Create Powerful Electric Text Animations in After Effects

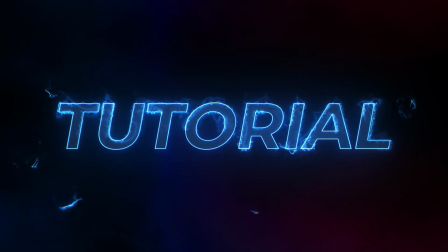0:00 In this After Effects tutorial we'll be creating this electricity title reveal obviously inspired by the
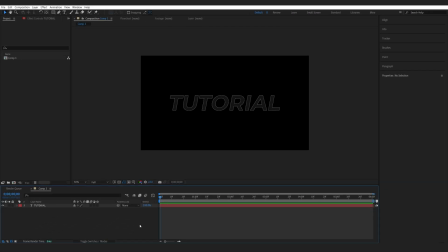0:05 latest Sonic trailer and I wanted to make something relatively close to it so let's get into it. I've got my text layer set up here and the color I chose is almost black here I don't want to go all the way down and I got my stroke enabled with one pixel.
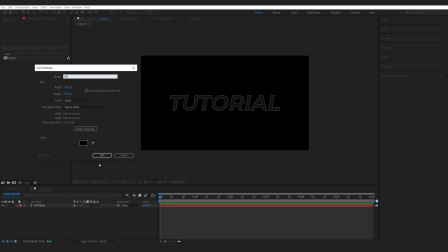0:21 Let's start off by creating a new solid for our background which will make it black and I'll create another solid and call this saber And let's add Sabre to it.
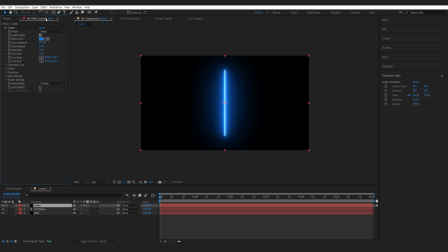0:31 Now if you're not familiar with Sabre, it is a flip plugin that basically creates all these type of effects, energy and electricity and it is free so obviously why not get it.
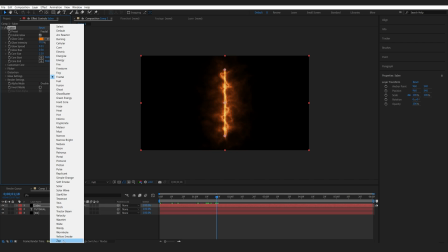0:42 Now the preset I'm gonna be working with is the very last one which is called Zap and it already creates this lightning kind of look here.
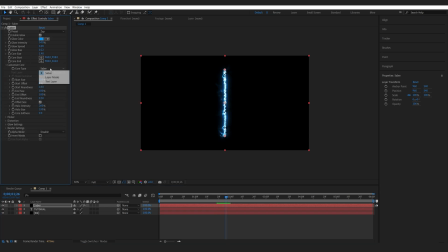0:50 I'm just gonna set my cost to my score here to my text layer and
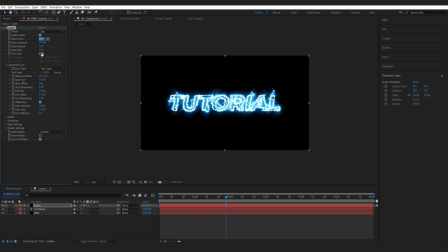0:55 select my text now let me go ahead and lower the core size and bring the intensity down just a bit okay let's go ahead and
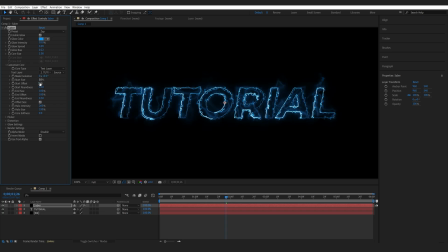1:05 set the starting size to 10 and the ending size to something like 80 so we basically have this fading of the mask go to frame one set a keyframe for my mask evolution.
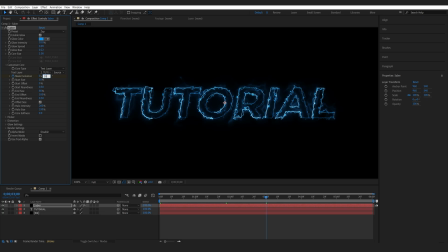1:19 Let's go to about three second long and I'm gonna rotate it 180 degrees so it basically just goes along the path of my text layer. Let me actually boost the intensity just a bit here.
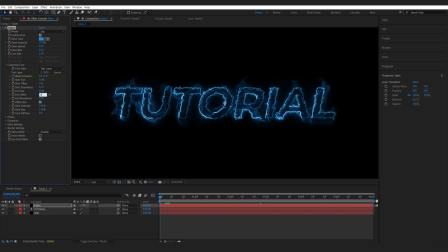1:32 Now we'll go to the first frame here and I'm gonna set my end offset to zero, set a keyframe for it and let's move just a bit here, set it to 100 and I'm gonna set another keyframe right about here for my starting offset and right about here I'm going to set it
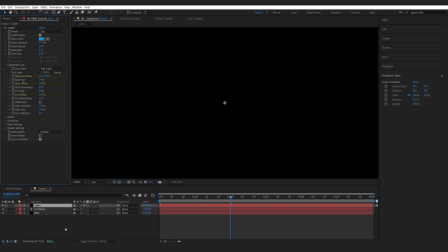1:49 to 100. Let's hit U to bring up all the keyframes. I'll select these keyframes, hit F9, go into my graph and I'm just going to drag this like so. So we sort of have this electricity going around our text sort of like in the trailer. Now I'm going to duplicate this layer
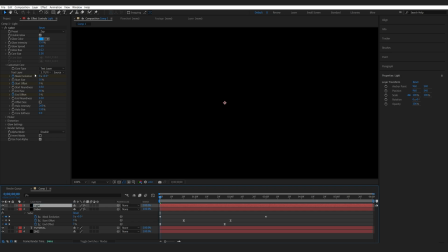2:09 and let me actually rename this one to light and here I'm going to set it back to default I will disable the end and start
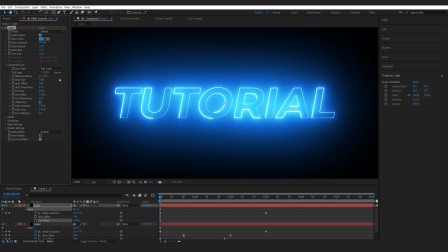2:17 offset keyframes and just set it to 100 let me bring down the intensity and set the core size to maybe 2
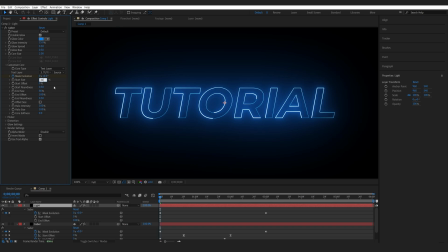2:26 I will also bring up the starting size to maybe 40 then I'm going to set both these layers to
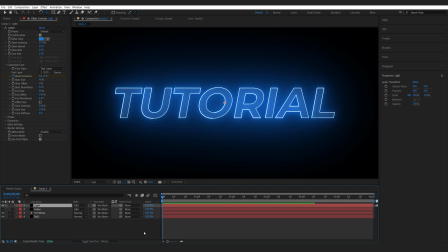2:31 additive and on my light layer let's bring up the keyframes of my mask evolution. I'll just bring it to the end of my composition here and maybe give it one full evolution just to sort of go around while the text is being revealed.
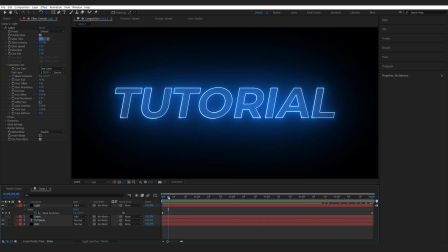2:47 The only thing I want to add here is a glow up right in the beginning. So I'll set a keyframe for all these four settings. Let's hit U to bring them up. I will copy these keyframes to the beginning.
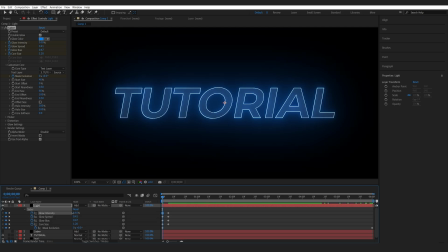2:59 Let's lower them down and I'll paste them once again right about here.
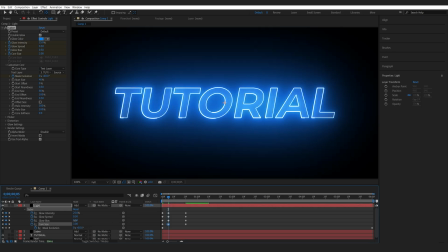3:06 then on my middle keyframe, I'll bump it up, sort of like a light-up effect here. Okay, and let's select them, hit F9. So once the text is coming in, it's just going to have this glow up in the beginning, which will add to the impact.
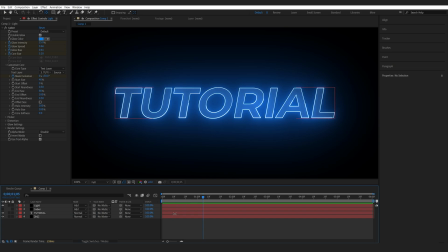3:22 Now, let's animate the text as well. So I'll just bring up the scale here by hitting S, set a keyframe,
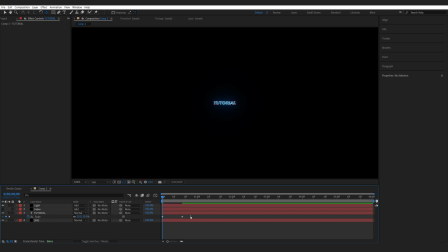3:30 and I'll set it to something like 10 in the beginning, and again select my keyframes, F9 and go into my graph.
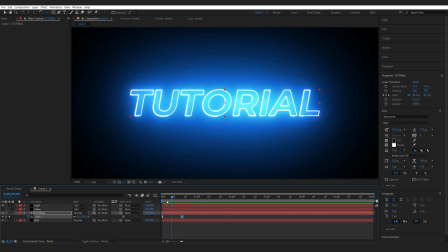3:41 So I've got this text scaling up and as you can see the glow up is helping the impact and all the Sable layers are following along.
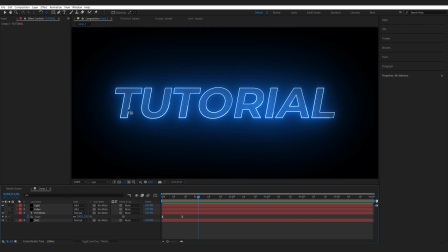3:49 Now let's go ahead and add some lightning effects around our text.